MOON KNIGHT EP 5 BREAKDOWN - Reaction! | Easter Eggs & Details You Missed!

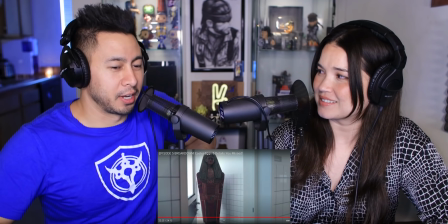1490s
I was crying, like miserably crying, watching Inside Out. I must be a bitch. Like that movie just messed me up.
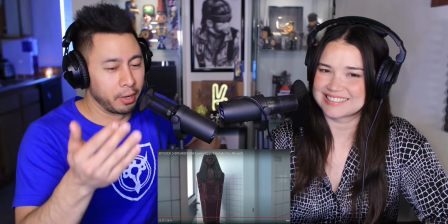1496s
I will never visit that film again, ever. And so he just showed it, I'm just like, oh God, I needed a trigger warning for that one.
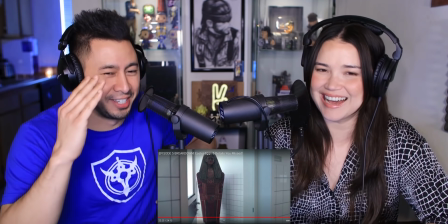1502s
Jesus.
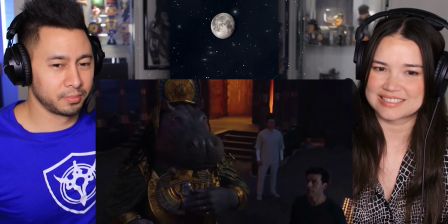1503s
And again, I believe that Jake Lockley is still in that psych ward, and if Tawarit can make her case to Osiris, the best warrior of these three alters can take Harrow and Amit to the mat.
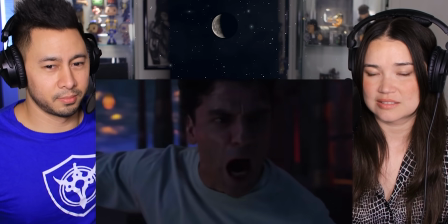1513s
But whether by tragic coincidence or because Mark no longer needs his Stephen altar to escape his trauma, those scales now finally balance, and Mark is moved to the Aru.
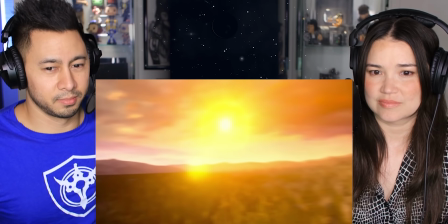1522s
It's an immediate and smooth transition, as if he was there the whole time, Just waiting for that amber sunlight to beam through those purple clouds now earlier to warrant like in the underworld
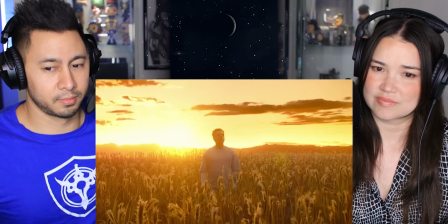1530s
to the Ancestral plane in this field of reads definitely resembles a paradise for T'Challa's ancestors beckon him to join
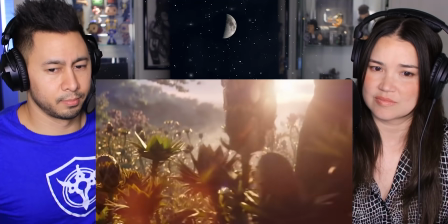1536s
them But with the sunlight and the tall plants it also evokes the garden thanos' pastoral retirement But ultimately for mark this is not a paradise It is
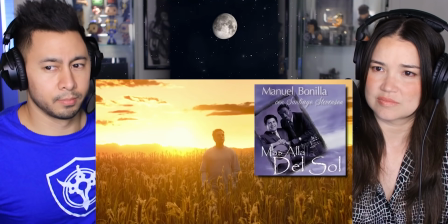1544s
hell because he knows he does not belong here music We hear is Masaya del Sol sung by Manuel Bonilla and Santiago Stevenson a Spanish hymn sung
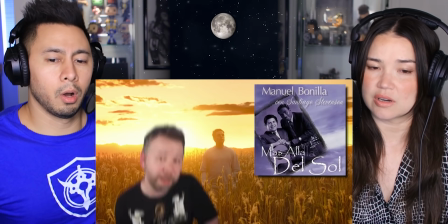1552s
at funerals in Mexico and throughout Latin America Maybe a nod to Oscar Isaac's Guatemalan and Cuban ancestry,
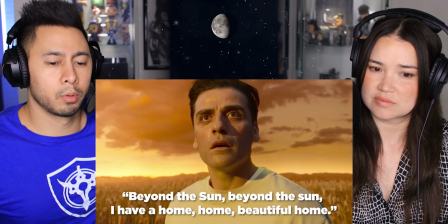1556s
but the lyrics translate to beyond the sun beyond the sun I have a home home beautiful home meant to convey how in your present life you might be poor and lost But in heaven paradise awaits
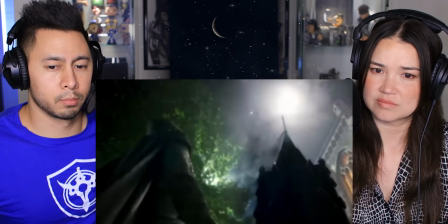1566s
unfortunately for mark It is not the Sun that he connects with it's the moon actually just as the opening shot of this episode cuts from
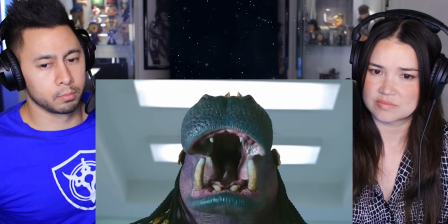1573s
something Mark feared to something wanted an abusive mother to an understanding mother the closing shot now cuts the same way,
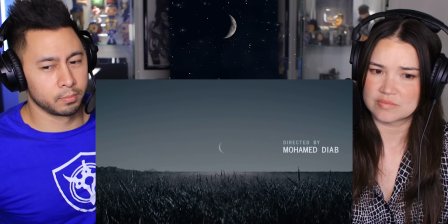1579s
from the sunny field of reads, something he doesn't want, to the closing title card, that same field of reads, but with the correct crescent moon shape, overseen it all. You can follow me on Instagram and Twitter at EAVoz, follow New Rockstars, subscribe to New Rockstars for more analysis of everything you love. Wow, yes. Wow, wow, wow, wow. I really liked that. I mean, I feel like this episode had so much that you could kind of dissect, whether it was you know all of the mental health aspects and and the emotional trauma the abuse all of that um as well as the connections to earlier episodes and and stuff that's going on like it's such a fun one to break down i agree yeah there was a lot of there was a lot of details i think that i was mostly caught up in the emotional angle of that particular episode that i wasn't paying quite as much attention to but you did see them when when we were watching sure Yeah, some of the ones that there were some that stood out to me, but I was mostly caught up in the emotional journey that Mark and Steven were going on. And I guess the unification of their spirit, of their mind, whatever it might, whatever you want to call it. And yeah, I was kind of gut wrenching. It really was. Yeah, like I was having to hold back. So I was very happy to go through this because it allowed me to like really kind of reflect on some of the things that while I might have seen it just expanded on it because I was, like I said, it's just, whoa. that episode was a lot of woe it hits you hard in the feels that one because yeah and especially Oscar Isaac's performance as all the characters but it was just
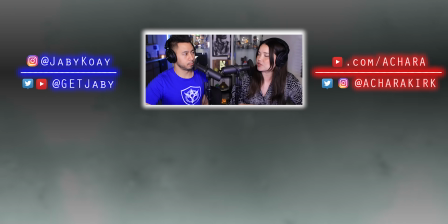1674s
so incredible to watch like how could you even just in these little clips that they showed here
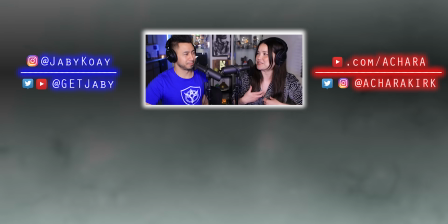1679s
I was already feeling the stuff coming back up I'm like no you guys thanks so
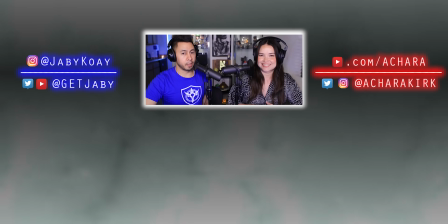1684s
much for hanging out hopefully enjoyed that do subscribe if you haven't already please hit that bell icon all notifications and vote this up thank you again.
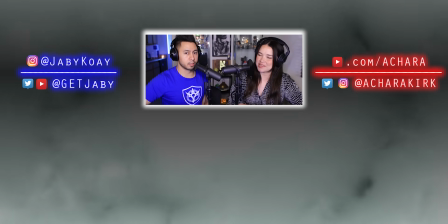1689s
I am Jabby Kuwait. This is Achara Cook. Peace out.